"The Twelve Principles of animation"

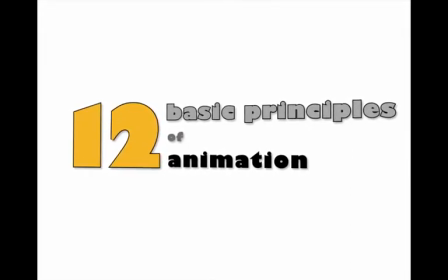0:12 Hi, my name's Neil and this is the 12 Basic Principles of Animation.
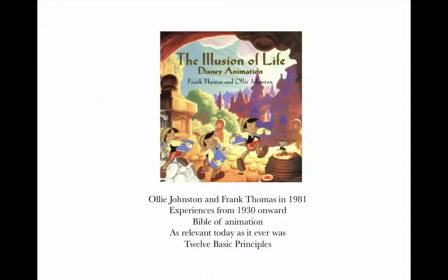0:19 Okay, so when do we start? When people refer to the 12 Principles of Animation, they usually refer to The Illusion of Life by Frank Thomas and Ollie Johnston. This book was considered then and now as the Bible of animation.
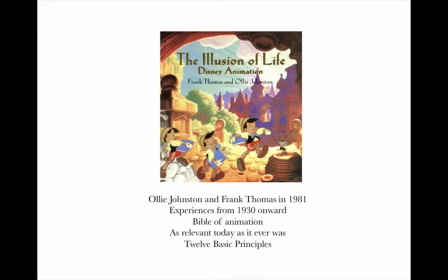0:39 Basically, Thomas and Johnson took the experiences of virtually every artist that had worked since the 1930s for Disney and culminated their work and experience into a
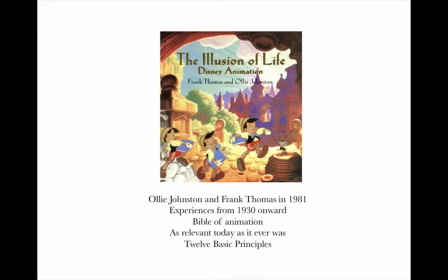0:53 set of defining principles that was supposed to help the up-and-coming artist learn a good practice is probably the best way to put it. The good thing about this book and actually the brilliant thing about this book is that
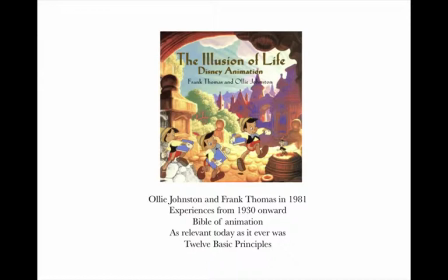1:13 the rules were written when animation was two-dimensional in display. Now we have 3D, we have amazing, amazing visual effects and the beauty of it is that these principles are as relevant for that as they were back then.
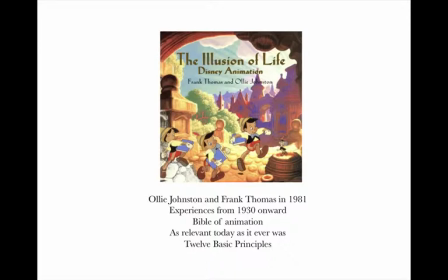1:33 Okay, so let's have a look at the principles. Number one, squash and stretch.
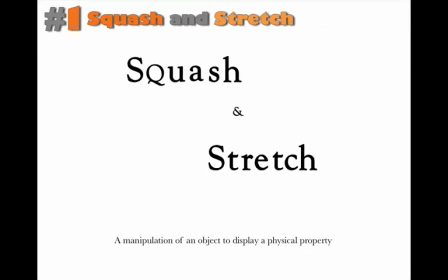1:40 Squash and stretch is used to, how can I explain this, to get an object or character to adhere to real-world physics. When an object is struck, it changes shape.
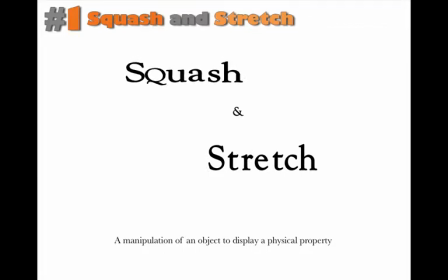1:56 When a body falls from the sky, hits the floor, it squashes. It's a good way of displaying a physical property of an object or character.
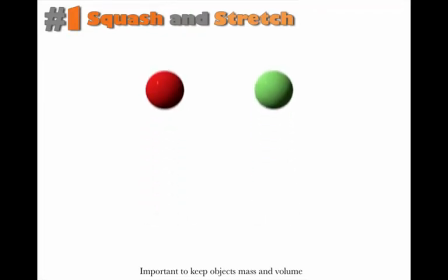2:11 If I show you this, the ball on the left, it's time to bounce,
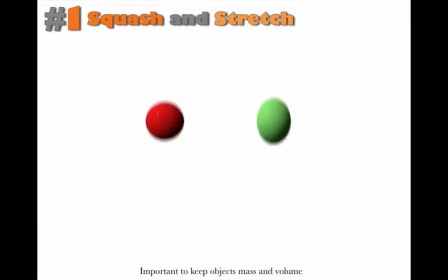2:18 it's got arc movement, it's got easing, so it bounces correctly, but it doesn't have the physical properties of a ball.
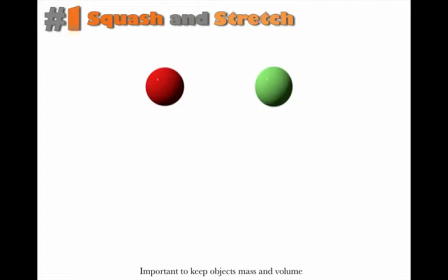2:27 The ball on the right, on the other hand, when it hits ground, it squashes,
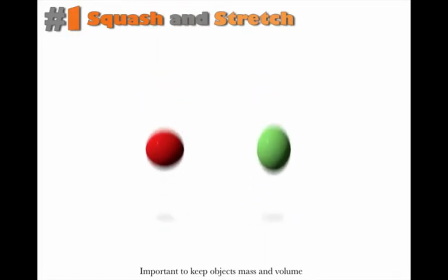2:31 it pushes itself out and when it goes back up the reverse animation is played.
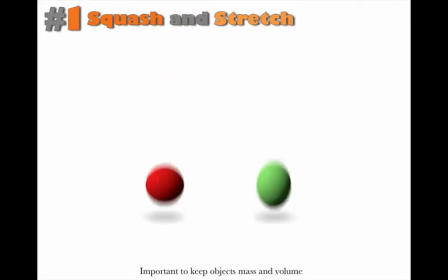2:38 Reverse physics is played. The ball stretches as it travels, hence squash and stretch.
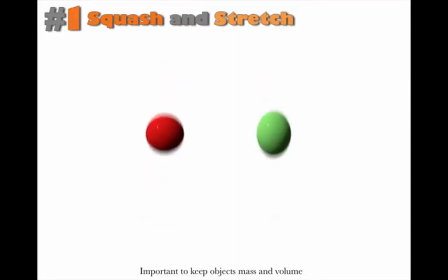2:45 One important factor with this and to make squash and stretch look like it's actually a physical property is that the object must never ever lose its mass or volume.
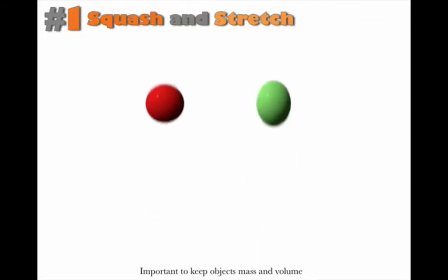2:59 In other words, it should never shrink, it should never get bigger. It should, if it goes out, it should go down. If it squashes in, it should stretch up. Okay, anticipation.
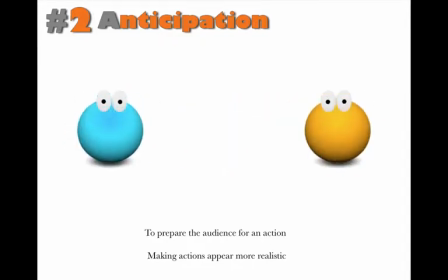3:12 Second rule. This is a pretty cool rule. It's a very good way of portraying... how can I explain this one?
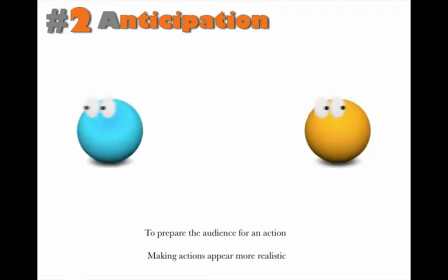3:24 Okay. Anticipation. A movement of anticipation is to show your audience that a movement or an action is about to take place. If you take these two little guys here, they sit there, they have a little sneaky look around, and then they swap places.
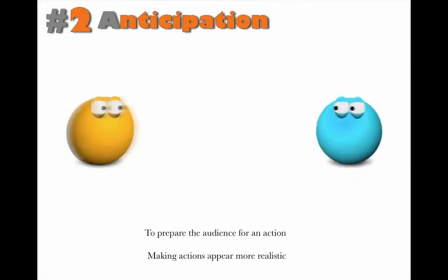3:40 The movement of anticipation Anticipation being the sneaky look around before they jet off and swap places. It is used in virtually every animation you could possibly think of. Anticipation is an incredibly important and powerful property to have in a piece.
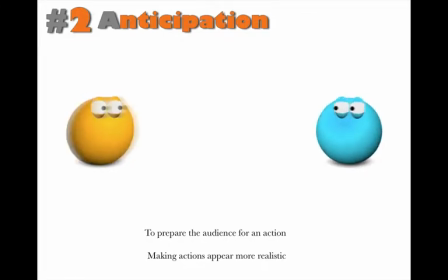4:00 It just basically gives everything a real world feel. I mean, take for instance when someone punches something. They don't suddenly throw their fist out.
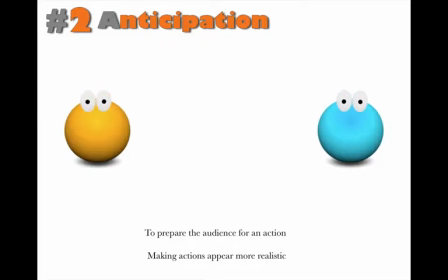4:12 They usually pull a facial expression, they wind back, their body becomes rigid, and then the punch happens.